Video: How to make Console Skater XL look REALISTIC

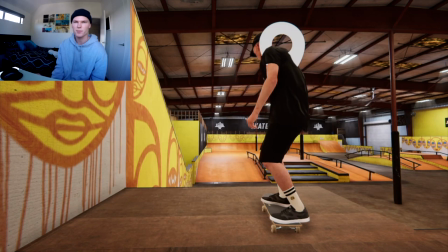0s
Yeah, what up? It's OJ. I'm going to try to teach you how to make console clips look a little bit more like PC. What we're going to do here is just try to take away the floatiness and hide it as much as possible. Just basically trying to make the gravity look, you know, a bit more like PC gravity.
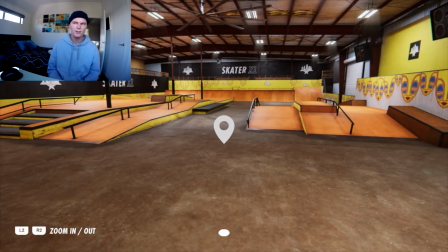15s
So it's a bit higher. Is it higher gravity? Yeah, lower gravity would be floating into space,
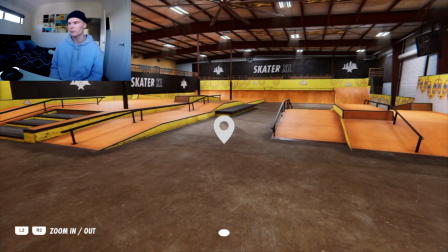19s
which it already is at the moment. So I'll do a wee trick on this ledge and then film it and run through a few little tricks that I use in order to make it look better.
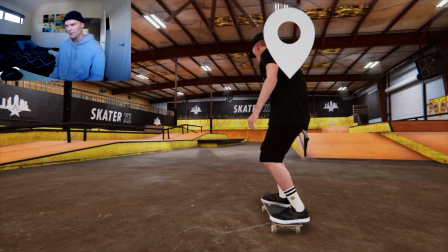27s
So we'll do a little something on this ledge, maybe like a little, just a flat ground hard flip to kick flip front tail to fakie or something.
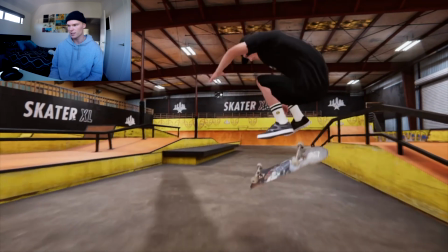35s
Just do a real rough one here just to get the clip.
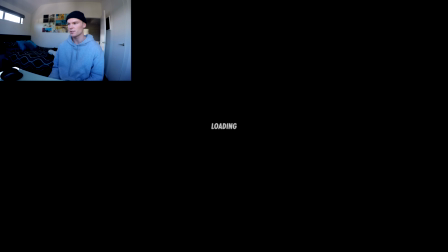40s
I don't even think I went into a tail slide, but we'll take it anyway. So here's the clip.
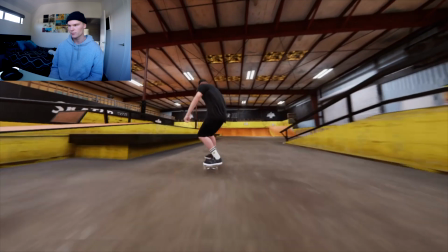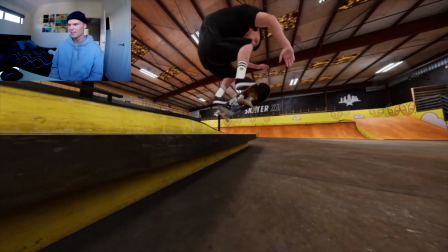51s
I mean, yeah, we locked in. The truck locked in, but we didn't want that.
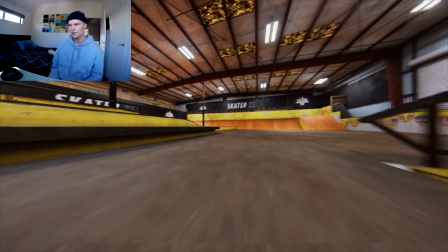55s
But we'll just use it for demonstration purposes, because fuck it.
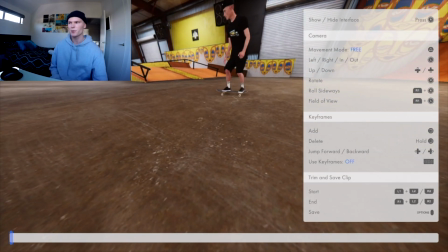59s
So here's how I would have filmed it when I first started playing, and which a lot of people probably film it on console, which is just pretty standard.
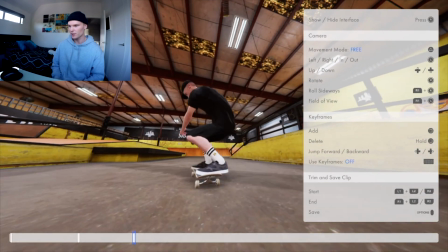68s
Filmer following. Does the shitty hard flip and then proceeds into the shitty kick flip tail,
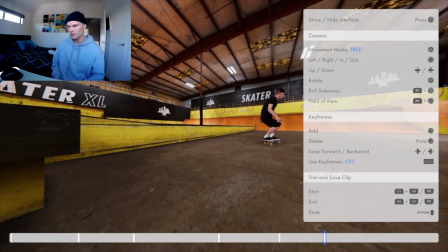77s
well, to the not so much tail, pops it out there, and we'll move this so it's not a dead keyframe.
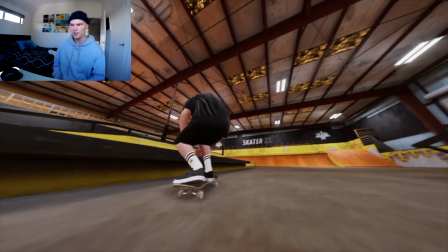85s
So this is probably something what a stereotypical console clip would look like, and which I would have done, which it's fine,
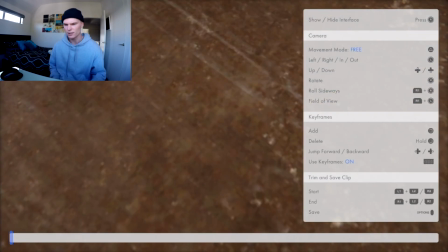92s
like it could be a lot worse, but I'll show you what I do and a couple little tricks in order to make it look a lot better,
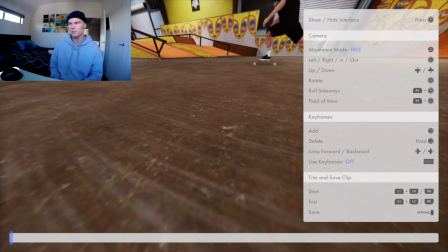99s
in my opinion. Obviously this is all opinionated, you know what I mean, you can do what you want.
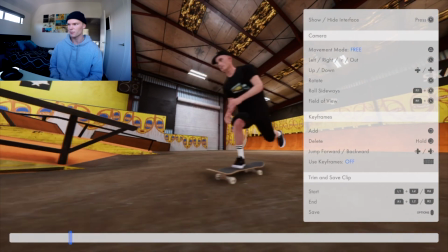103s
So first things first is what we're going to do is we're going to bring out that field of view, so it's sort of like a console fisheye.
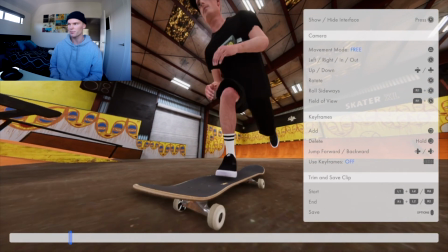108s
Allows you to get a lot more of the player in frame while being super close.
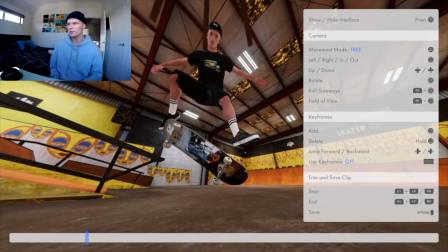113s
You don't want to pull it out too much though, so it looks ridiculous, but just a little bit.
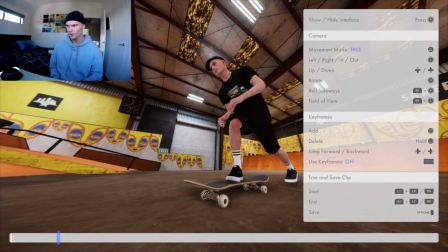121s
Okay.
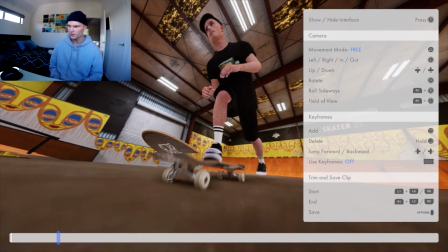123s
So I'll do a little bit of camera roll there, and what I like to do is I like to sort of get it so you can just see the underside of the board graphic.
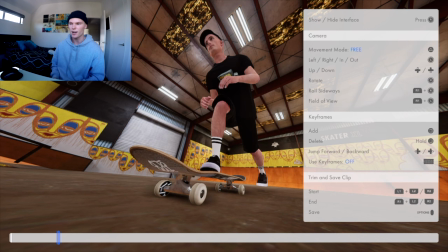131s
You know, doing this angle constantly, it sort of hides how high you pop. What you sort of want to do is just hide the gravity as much as possible. So let's go through, film the clip.
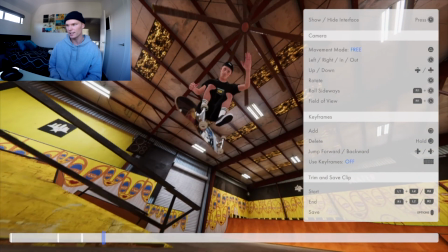141s
He jumps really high as expected.
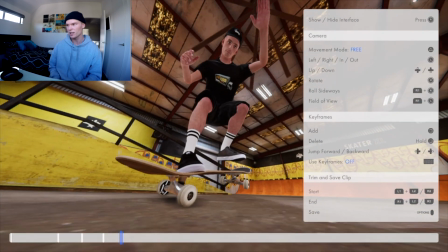145s
Lands here, pops down again, add a little bit of camera roll into it, just so it's keeping it a bit more realistic.
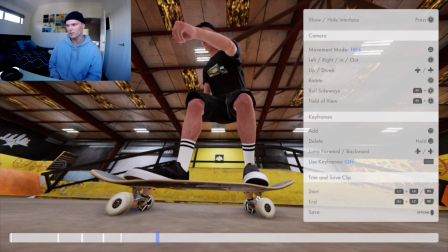152s
Let him roll by a bit so I can get the cameraman behind him. Keep the whole player in frame.
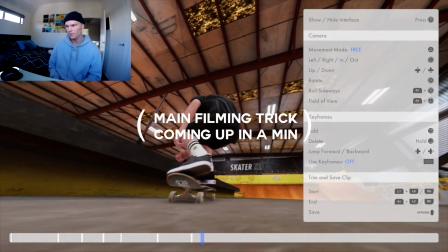160s
Get right into his grill back here. Add a little bit of roll.
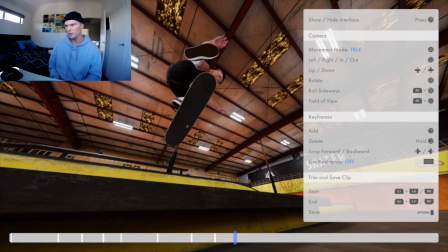170s
Get up a little bit.
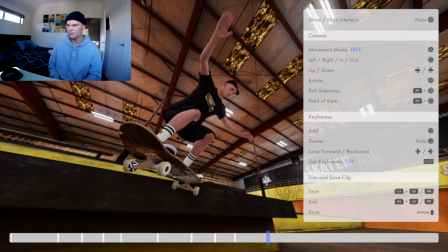173s
It's really frustrating and locked straight in, but don't even look at it.
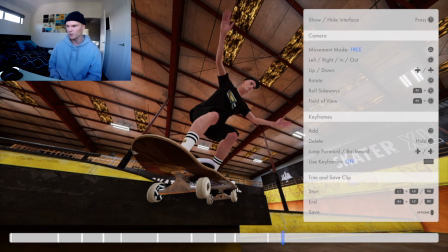180s
Just pretend I'm in a straight tail right here.
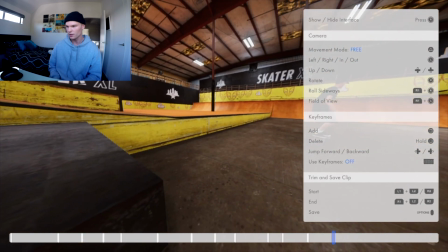187s
Lands it there, and then I'm going to bring it over a bit.
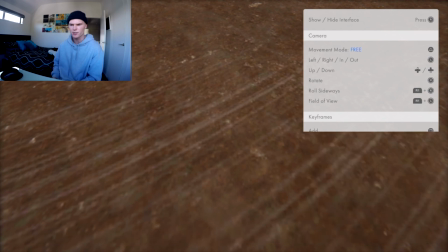194s
So this is what the base clip looks like. It's probably going to look like trash, and I'll do a lot of editing to it, and that's just what it is.
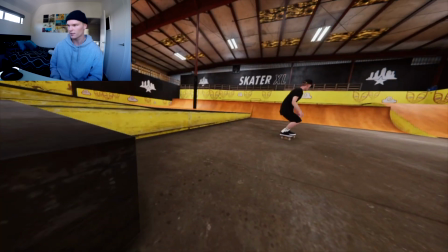201s
So first things first, the cameraman rolls in ridiculously fast, and then that shakes ridiculously fast too.
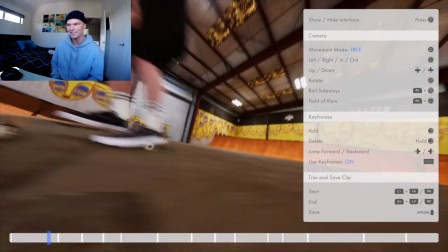210s
That's hilarious actually.
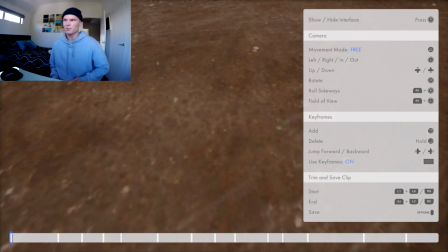213s
So we're going to have to change this. You know, I probably wanted to start the clip a bit earlier so you can give that time for the cameraman to roll in. Even then, it's like, jeez.
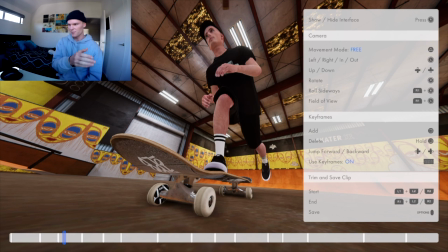221s
Maybe just ignore the roll in because I would want the clip to be a lot sooner, to be honest, so I can give that time to roll in before the trick.
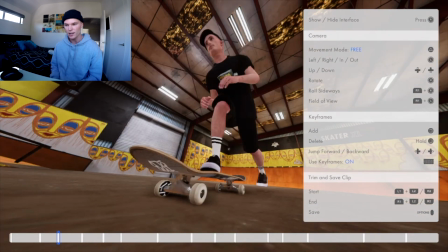229s
And here's where the trick comes into play that I always use. Well, I've just used it in one
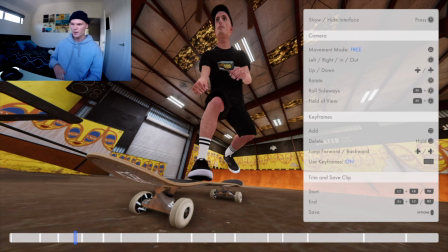234s
edit. I can't say it like I've used a lot. But what I do is I sort of like amplify the gravity by using the camera.
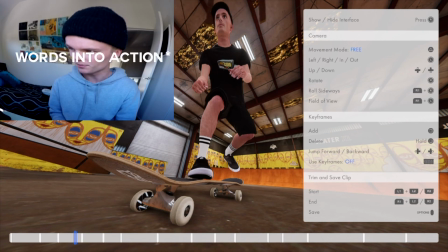242s
So like, I would just put my actions into words here because it's sort of hard to explain.